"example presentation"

For example, the shower scene in Psycho, which we all know of, the links in the bibliography, if you want to have a look. And for comedy, I looked at reaction shots, so using the shots of the characters for comedic effect, their response to what's going on in the scene. For example, in Pink Panther, also from the 60s, link again from the bibliography.
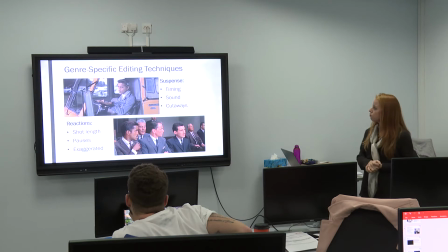[8:33]
So just having a look at some examples. Looking at suspense, we've got Josh driving towards a roadblock, we cut away from the roadblock, back to him, he's got all the money in the truck, so it's building suspense that he's about to be caught.
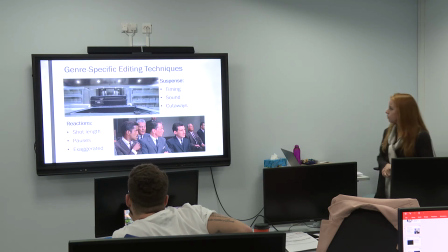[8:46]
And similarly, in the second film, we've got again in the box with the case on top, he's about to knock the case off, which is going to set the alarms off. He doesn't know the case is there, the viewer does, so we have a cutaway to the case about to slide down and set off the alarms.
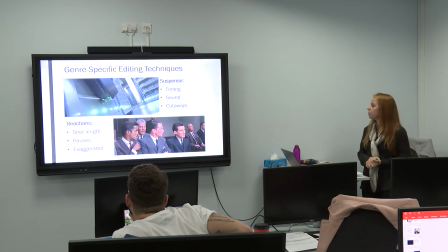[9:00]
The shots are a lot longer in the scene compared to the rest of the film as well, showing that he's used timing and the sound to build suspense.
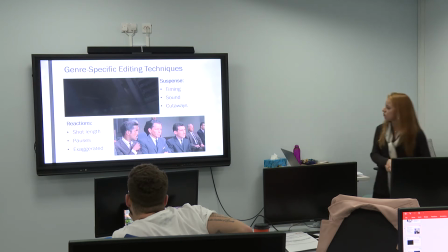[9:06]
And then just looking at comedy and reactions, they've just found out that the money, which is in a coffin, is about to be cremated, and it shows their obvious dismay looking along the road using one long shot and all of their reactions.
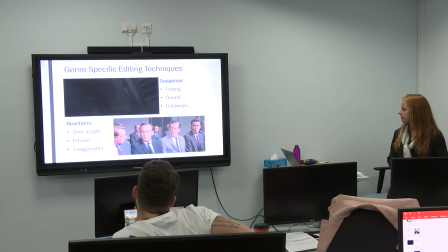[9:19] In sure and certain hope of the resurrection unto eternal life. The Lord lift up his face upon you.
So very exaggerated acting, which is quite specific to the era that this was filmed in the 60s. And then moving on to the second film, he asks a very obvious question.
Yeah, well, say we do all that.
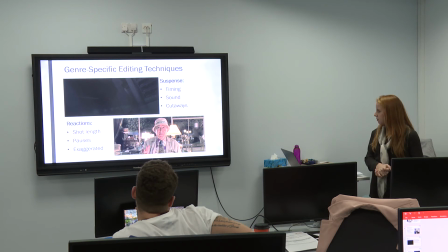[9:38] We're just supposed to walk out of there with $150 million in cash on us without getting stopped? Yeah. Oh.
So long shots. Okay. For
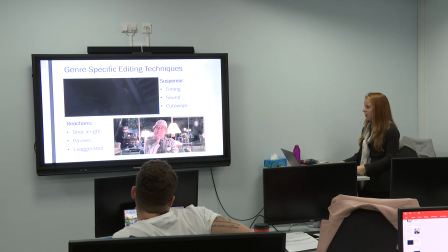[9:58]
comedic effect. You get the impression that they're all in disbelief to carry out the heist. So in summary, the conclusion I came to was that editing has developed in terms of technology and seamlessness, but the motivation remains the same. They're using the same techniques they were using back in the 60s to this day. The only thing that differs is the technology and the way that we're able to make it more invisible and more seamless. Contemporary films continue to explore, the basics remain the same, and just going back to the genre-specific editing techniques, they've been tried and tested and they work, hence why we see the same examples from the 60s to 2001 film. If I was to conduct my research a bit differently, I might have watched more films from the 60s and again more films from the noughties. But that was the conclusion I came to looking at those two films, and these are the sources I used: films, books and websites. That concludes the presentation. That was bang on 10 minutes, just in case you're wondering what a 10-minute presentation looks like. I was Russian. Thank you very, very much, Daisy. Matt, if you would like to set up